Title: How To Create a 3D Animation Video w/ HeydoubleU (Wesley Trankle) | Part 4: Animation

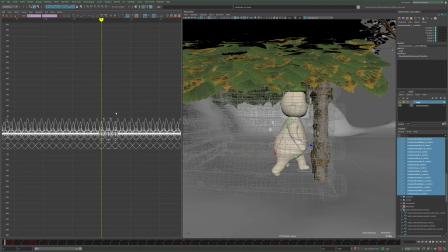8:12 So now I have this animation layer where the walk cycle loops forever, and I can easily just blend this in and out whenever I want the character to be walking.
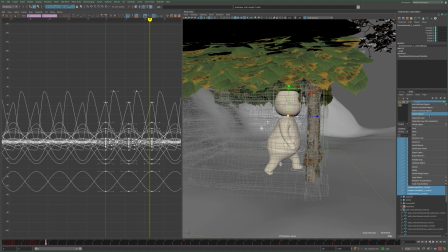8:19 And I do want to keep this layer on add mode as I want to be able to animate on the base layer and add secondary animation when the character is walking.
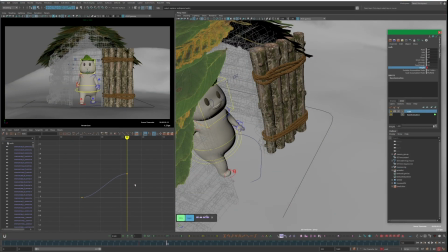8:27 So the trick here is now to blend in the walk animation and have it look smooth.
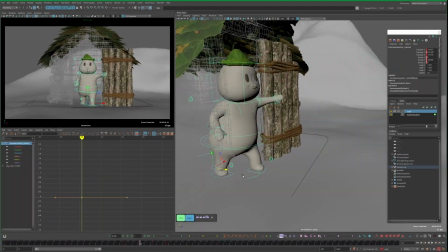8:31 So the first thing is to blend in the weight from 0 to 1 over a couple of frames and then animate the master controller to move forward with it.
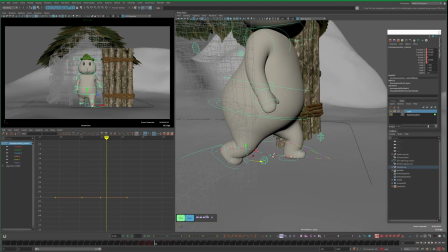8:39 And I'm using animation trails here to help me determine how much I should move the controller forward to avoid any foot sliding.
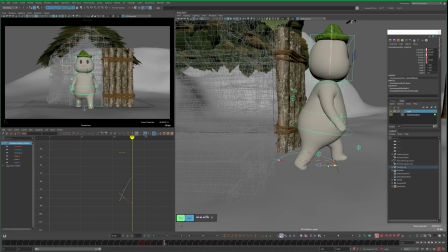8:46 And like I mentioned the walk animation layer is set to add so I need to keyframe on the base layer the character back to the resting pose for the walk to look normal.
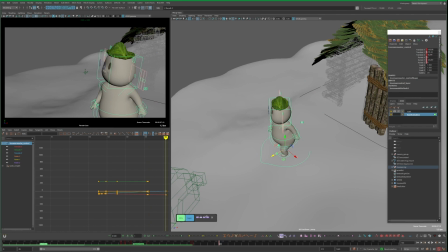8:56 So I'll leave a few seconds of him walking forward. I also had some secondary motion of him looking around by animating the base layer.
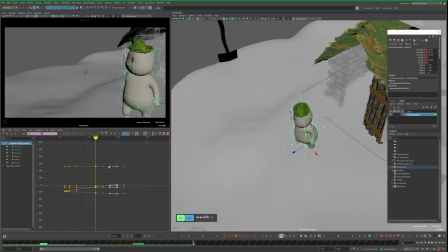9:03 I then want him to come to a stop and look around some more so I'll blend out the walk animation again just like I
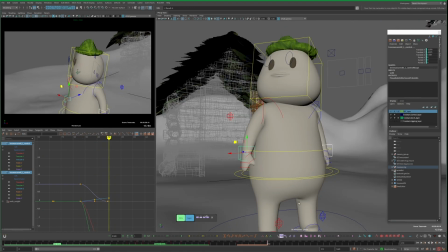9:08 did blending it in and I'll animate on the base layer him kind of recoiling as he comes to a stop.
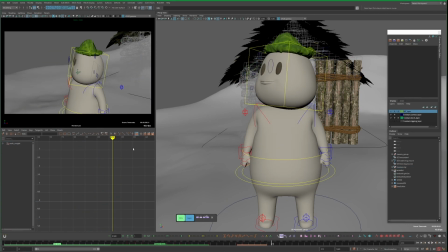9:15 And so I've already framed up this shot but for the rest of the animation I want to frame the shot before I animate it.
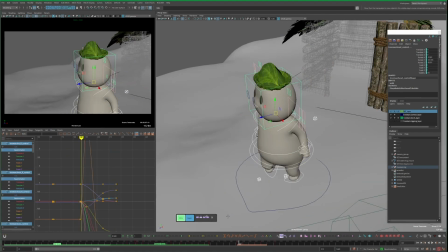9:21 For one, so I know what to focus on. For example, there's no reason to animate the body if it's a close-up of the head.
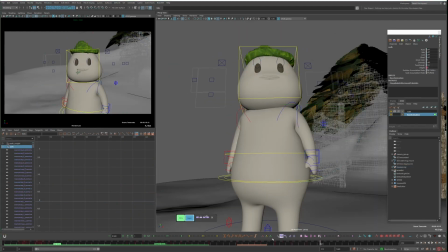9:26 And then two, sometimes animation looks good from one angle but not so great from another, and you can get kind of caught up trying to tweak it and make it look good from every angle.
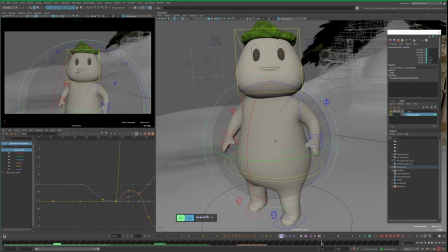9:34 But with the shot already in place, you can see if it looks good from that view, then you can move on. Now as far as animation on the camera itself, I don't do anything crazy here. Mostly the camera is either just static or doing some slow trucking shot.
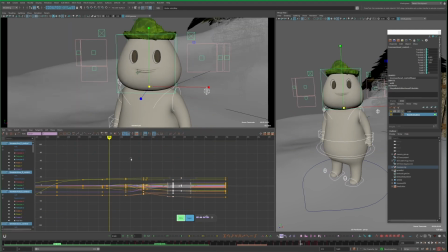9:45 One thing to make sure of though when animating the camera panning or tracking around is to make sure the keyframes are set to linear so you get nice consistent movement.
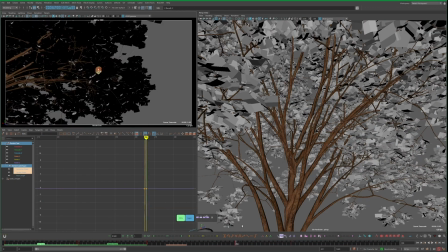9:54 I import this apple model I have and place it in the tree so I know where to point the camera for this shot and I had this apple handy
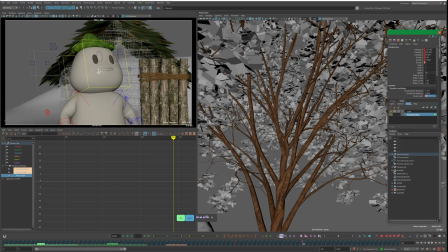10:00 but in situations where I need a prop I wouldn't stop to go find it or make it I'd rather just use a gray sphere
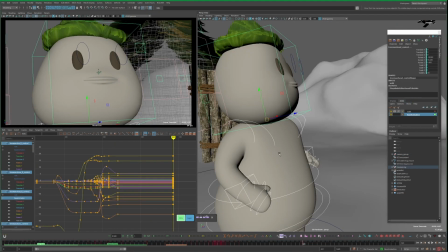10:06 or some kind of stand-in object so I can keep animating uninterrupted.
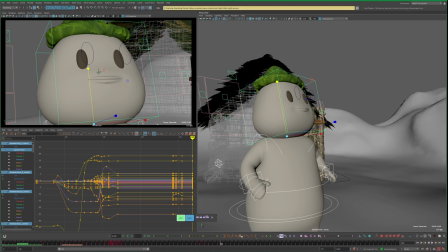10:10 Now I animate this reaction shot where he notices the apple and then rushes over to it and like I mentioned before because this is a close-up of the head, I just only need to focus on the head's animation,
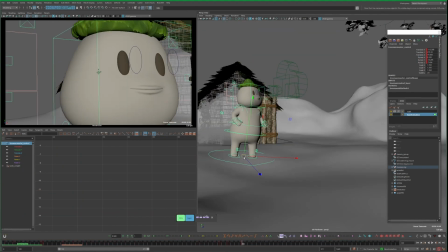10:19 and as far as the rest of the body, I can just animate it sliding over as he runs off frame.
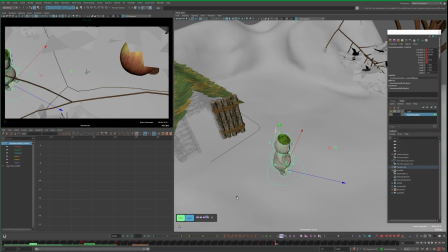10:27 In this next shot, I want him moving over towards the center of the frame to get a closer look at the apple.
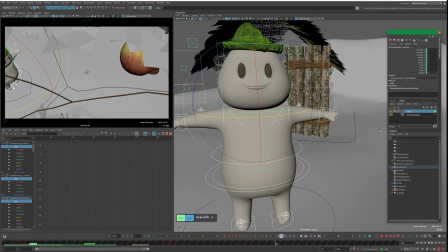10:32 I can reuse the walk cycle for this, but I want him to look excited and almost be running over, so I'll need to make some adjustments to it.
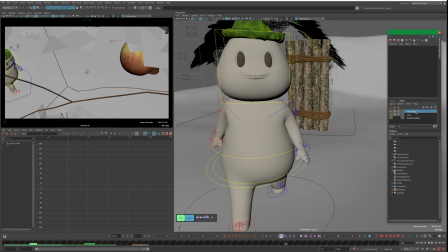10:38 First I'll select the walk animation layer and duplicate it, and then make all my changes to this new layer.
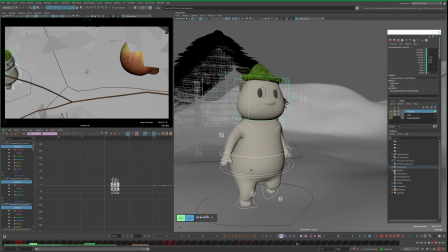10:43 Obviously I don't want to edit the existing one and mess up the walk animation on my previous shots.
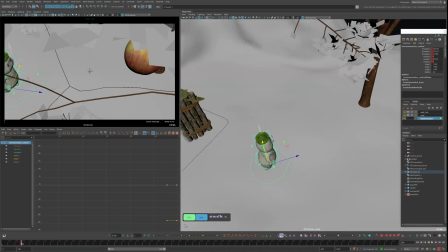10:48 As far as the actual changes I'm going to make, I'm just going to speed it up a little and then grab the arms and raise them up and this turns a normal walk into what looks like a little bit of a jog.
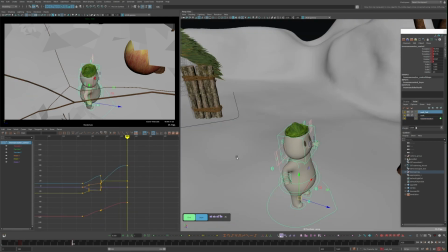10:57 I'll now blend this in and out using the same process as I did for the first walk.
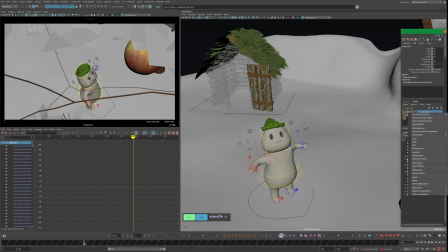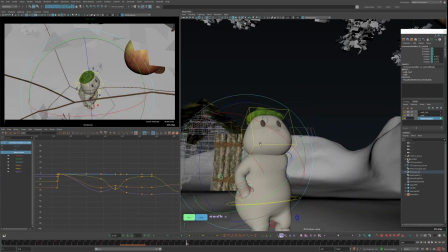11:07 So now I animate him jumping up reaching for the apple as if to grab it even though it's obviously way too far.
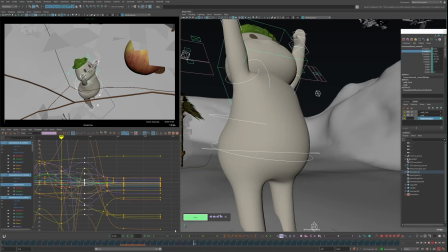11:12 Then I kind of let him pause for a second and in the next shot he looks over to the tree as if he has an idea and then walks over towards it.
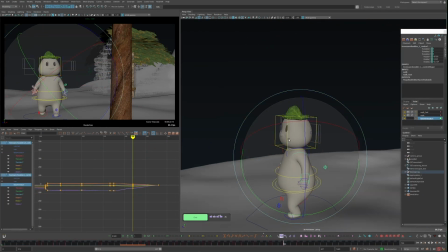11:19 And this walking over part is more of the same with blending in and out this walk cycle animation with some animation on the base layer to make that transition look natural.
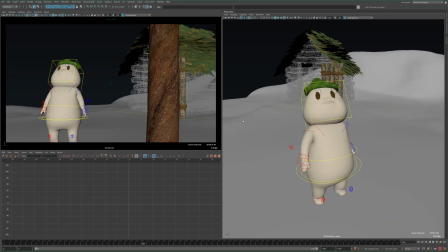11:28 I also want to take a second to mention I've changed the pose up some from the end of this shot to the start of the next and I'll often
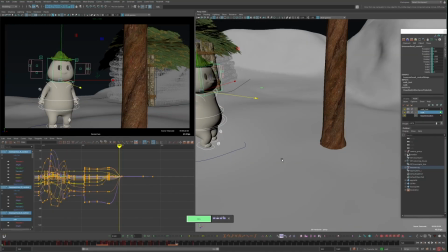11:34 do this use a camera cut as an opportunity to repose a character or even move it slightly to better fit the framing of the
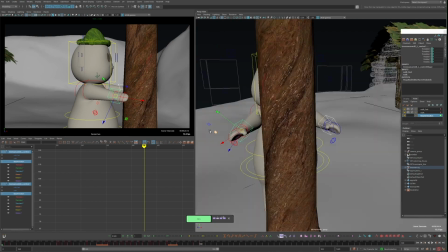11:40 new shot and feel free to experiment with this as you can often push it pretty far and it still be unnoticeable, especially with big camera angle changes like in this case.
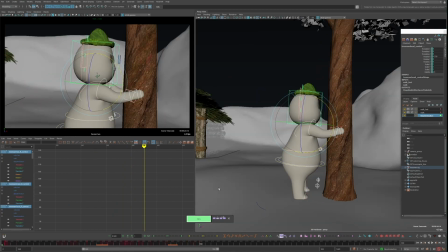11:50 Here as the character comes to a stop, I animate his arms coming out and grabbing hold of the tree to then shake it,
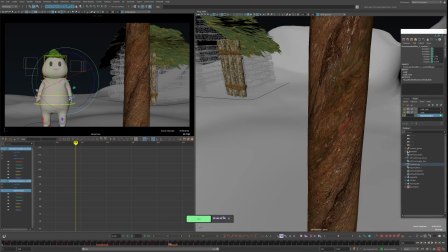11:55 and I animate the tree shaking first and then the character to go along with that, although I may have had an easier time if I took the same approach as I did to the door,
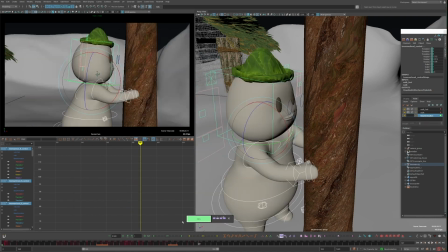12:04 where I first animate the character doing the motion and then animate the tree following whatever that motion dictates.
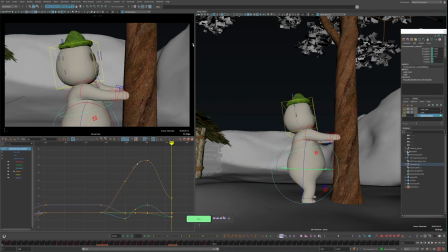12:10 In either case, the following setup will still work all the same. For the tree bending, I'll select the model and create a bend deformer.